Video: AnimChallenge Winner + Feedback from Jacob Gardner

Hi, I'm Jacob, and I'm gonna give feedback to Eugene on his winning submission to the March Annum Challenge competition, specifically using Twigs the Cowboy Rig. Congratulations, Eugene! This shot is frickin' awesome. It really is. It's really cool. And for a while, I struggled to come up with stuff to talk about because I think it's all really awesome. It's really fun. And so what we're gonna do is focus on polish. There's not a whole lot of things to rearrange or ideas to sell differently. It's working. It's funny. So let's just focus on the spacing and how we work on those multiples or the smears or get the root to feel heavier or the spacing of the head. There's a lot of polish tricks to cover to make it feel even more refined. And so that's what I want to focus on. It's already cool.
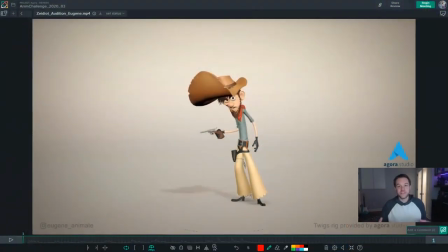(1:12)
Where do we go from here? let's polish it all right as we dive in it's worth mentioning again that i really like this shot i think it's super fun it makes me laugh every time i especially love the way that he you know yanks his hat down in that big change up it's
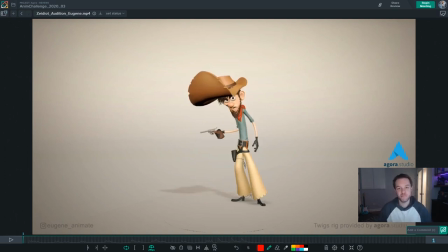(1:26)
funny and it works and i don't have too many major changes to suggest i don't have a lot of feedback on like performance changes there's like two things that are more performance change notes that are very minor because the rest i think is working really well.
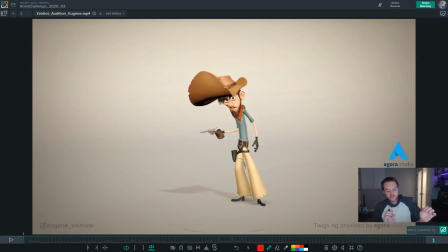(1:42)
And so most of my feedback is going to be not concerned on rearranging things or changing the performance to sell something stronger. It's mostly going to be about taking what you have and pushing it that extra bit, that extra 10 or 15% of polish,
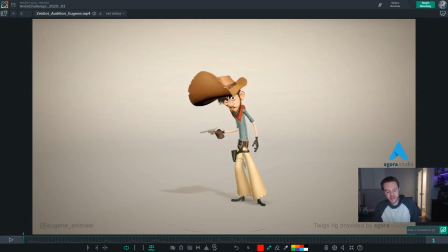(1:57)
that extra attention to detail to make it feel really refined. And that's just because everything else is working. So this is going to be about how do we take this to the next stage? Where do we polish from here?
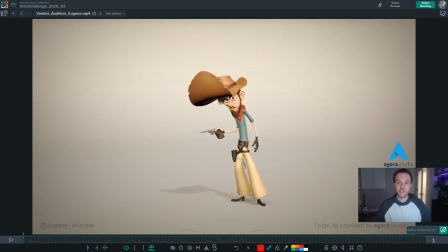(2:10)
And I think that will be helpful, not only for this shot, but for anyone else watching it that might be able to look for new things in their own work and make use of this going forward and how to further polish a shot, I guess. So let's jump into it.
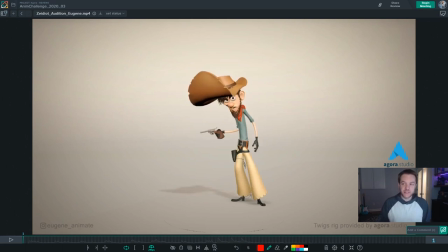(2:28)
Starting at the very beginning, I'm going to lay out the two things that I think could be a little stronger performance-wise. One is the initial contrast in the changeup of the first moment.
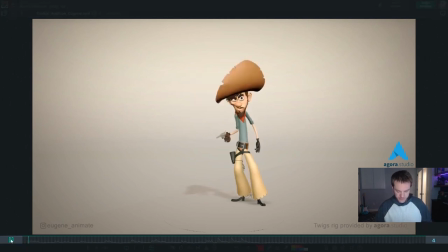(2:40)
And right here, to play this for you, that first bit, right there.
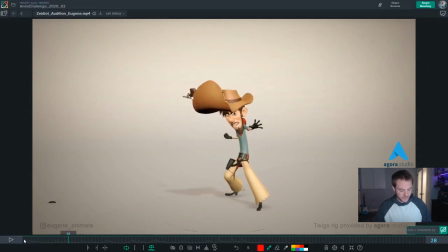(2:47)
So what he does is he snaps and snaps. There's a snap to the front and then a snap to throw. And so both of those things feel very equal in importance and timing. I found your reference online. I posted it to social media. Hope you don't mind.
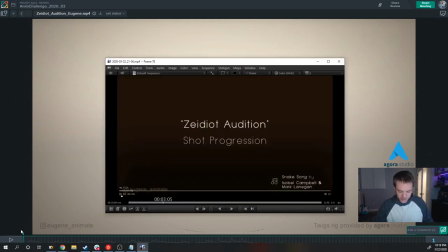(3:03)
I tried to screen capture it so we could talk about it for a second. in the reference what I think is really awesome and it's only there for
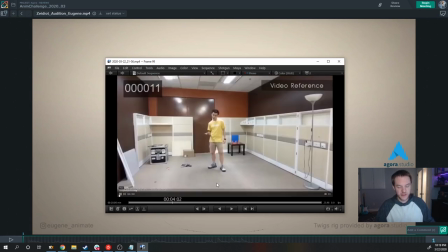(3:12)
a couple of frames but there's this slow turn and I think that's really cool this slow turn adds a lot of contrast to that quick
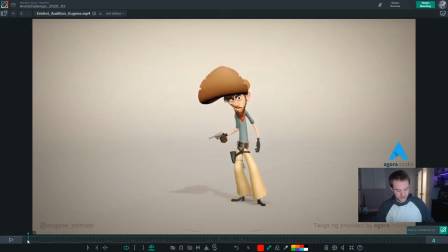(3:21)
snap of the throw and if you were to throw that into here so that instead of having him do a quick snap to the front if it's more of a slow turn and then chucks the gun I think that adds a lot of real cool contrast.
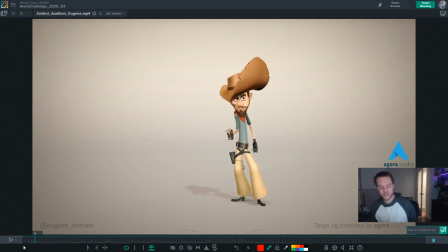(3:39)
It's a different texture, it's kind of musically different, right? And a lot of the way that I think of texture is in terms of music and like big fast crescendos and then slow calmer moments, choosing when to sharpen things and when to draw things out a little bit more for contrast.
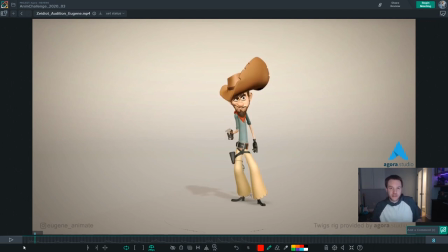(3:55)
And so in this case, drawing this out in the beginning would add a lot of really cool texture and contrast to that first flip of the gun. And so I would suggest just making that turn slower. Take a little bit more time on it, make it a little bit smoother,
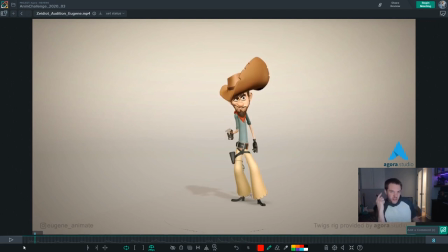(4:11)
make him kind of see the room and then chuck the gun rather than snap and then snap again just because that feels repetitive. All right, so that's one. That's a very small change and I think that's my one biggest performance note.
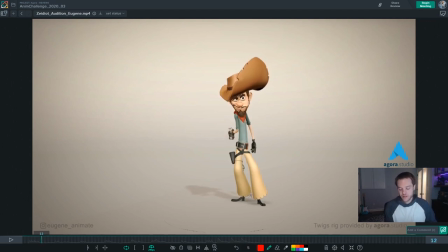(4:27)
The other thing is also very small and very easy to fix is just that when the bug enters the frame, I'm totally all over the place. My eyes are going everywhere. There's a lot of things happening at once.
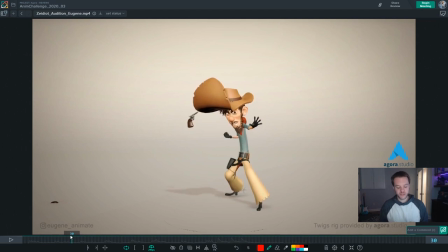(4:40)
And I think it might be strengthened if you really make sure that we're looking at the bug on its entrance as best we can. Now, there's not a great time to do it. I don't think that I have the perfect solution, but I know that right now my eyes are everywhere.
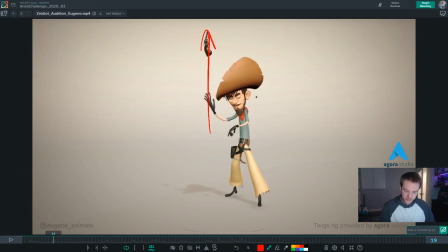(4:56)
So I wanna make a suggestion. so right now what's happening is the gun gets flipped up and then he does this kind of motion real fast flips down and then the gun is coming down while the bug enters and so my eyes are kind of and i'm not sure where to look and
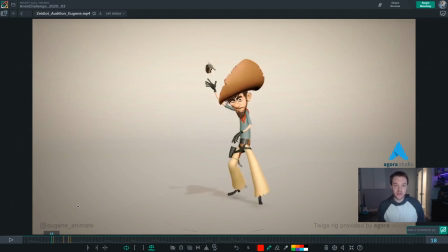(5:14)
i'm missing a bunch of things i'm sure and i'm also not getting all of it so i didn't even get that the bug came in i think the first couple times i don't start to notice it until around here which by the way is working really nicely so i want to cover that
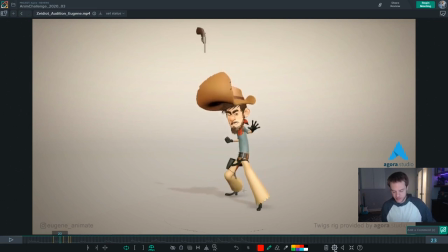(5:29)
too but my suggestion might be um oops
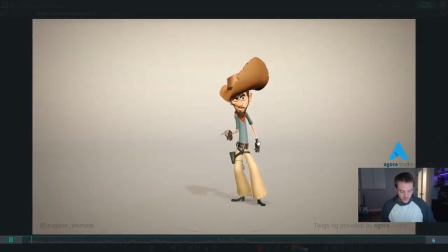(5:35)
is just to what if we had the bug enter
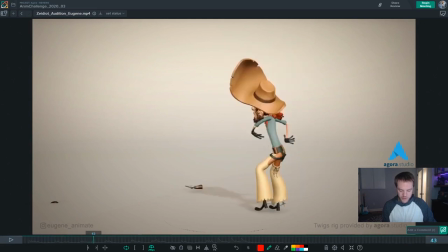(5:40)
after the gun lands and while his back is turned and i know that
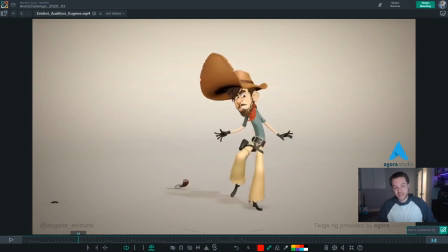(5:46)
it's maybe it wouldn't work as well or maybe it wouldn't be any better than it is now because there's such a fast motion going on here but here's my reasoning is that he flips up the gun and then he gets
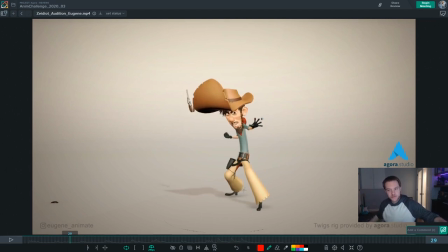(6:00)
into position and there's that hold on the gun and then the gun drops so i feel like we don't want to draw the eye into many different places at that same time it might be
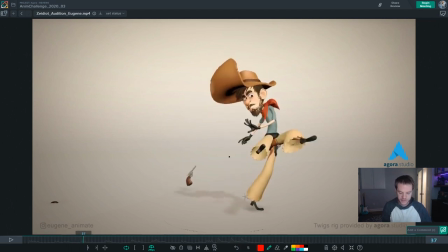(6:09)
cool to feel the gun drop as he starts his movement and get the gun kind of out of the way. The gun has now fallen and settled so we don't have to worry about it's going to come down. I want to my eye is going to go there because it's about to come down. It's done.
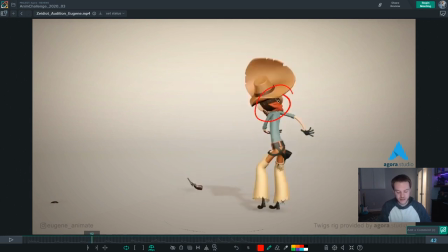(6:24)
The gun is over and now we just have just have this guy and then potentially the bug to worry about which is much easier to track your eyes back and forth. Additionally if you wait until right about here there's no more eyes on the screen and we as an audience will always look at a character's
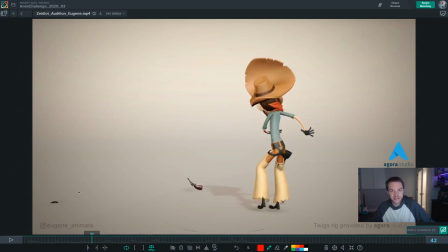(6:43)
eyes occasionally we'll look to where they're looking which we'll come back in a second but we're going to look at their eyes first and so here there's no eyes on screen which gives me as an audience member a moment to be okay to move my eyes around the frame
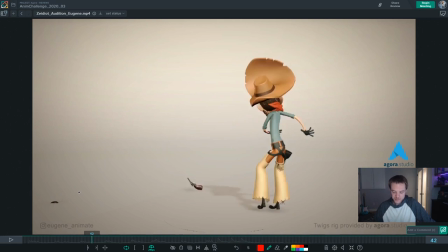(6:59)
i am more willing to take my eyes off of him and he's only got his back turned for a couple frames so that's why i'm saying i don't know that this is going to work that much better but it's my suggestion but if right here as his head is going around this way
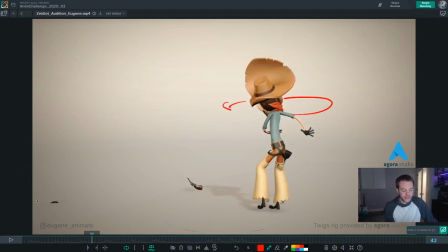(7:14)
and he's no longer facing us that's when the bug enters and it might be just enough to have like he's also turning this direction was because it kind of throws our eye
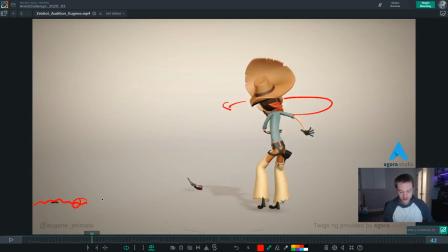(7:26)
to screen left too it might be just enough to get our eye to see the bug enter and then go back to him as he gets into this jump
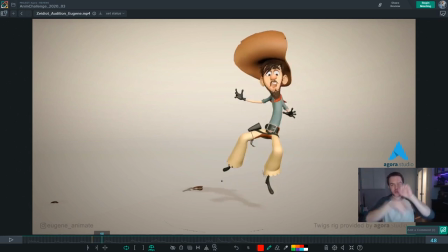(7:34)
and hold in midair which would be a great kind of like bing bang boom ping pong back and forth of your eye which is
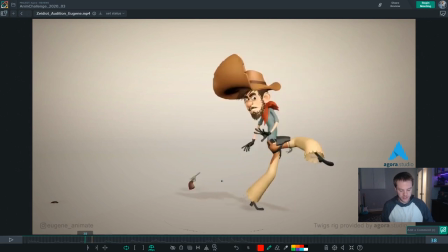(7:42)
a little bit stronger between those two places than currently where it is with
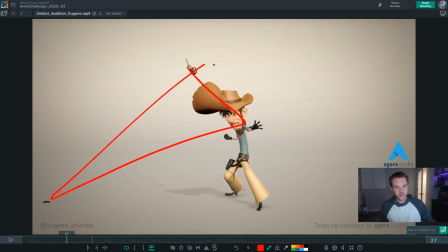(7:48)
in my opinion kind of three places and so that's my suggestion I don't know if it worked but it would be very easy to just change the timing of how it enters to try it and see okay so then
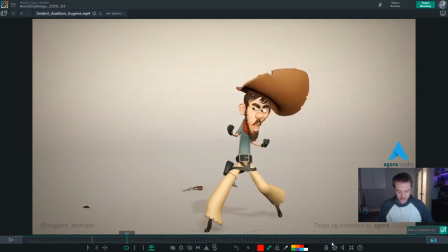(8:01)
let's get to the part that's really awesome right here. This is working masterfully.
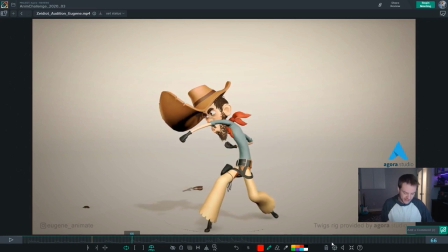(8:06)
I love it. That right here, this is where I did start to notice the bug the first time through, and that is right here as he comes to a hold. He is just kind of frozen in his pose, which is awesome,
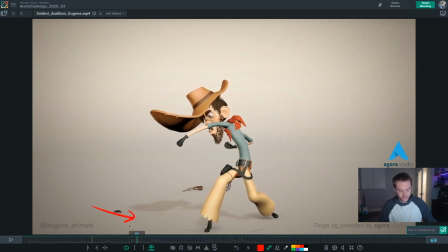(8:20)
while the bug does a very quick movement across the screen and draws our eye.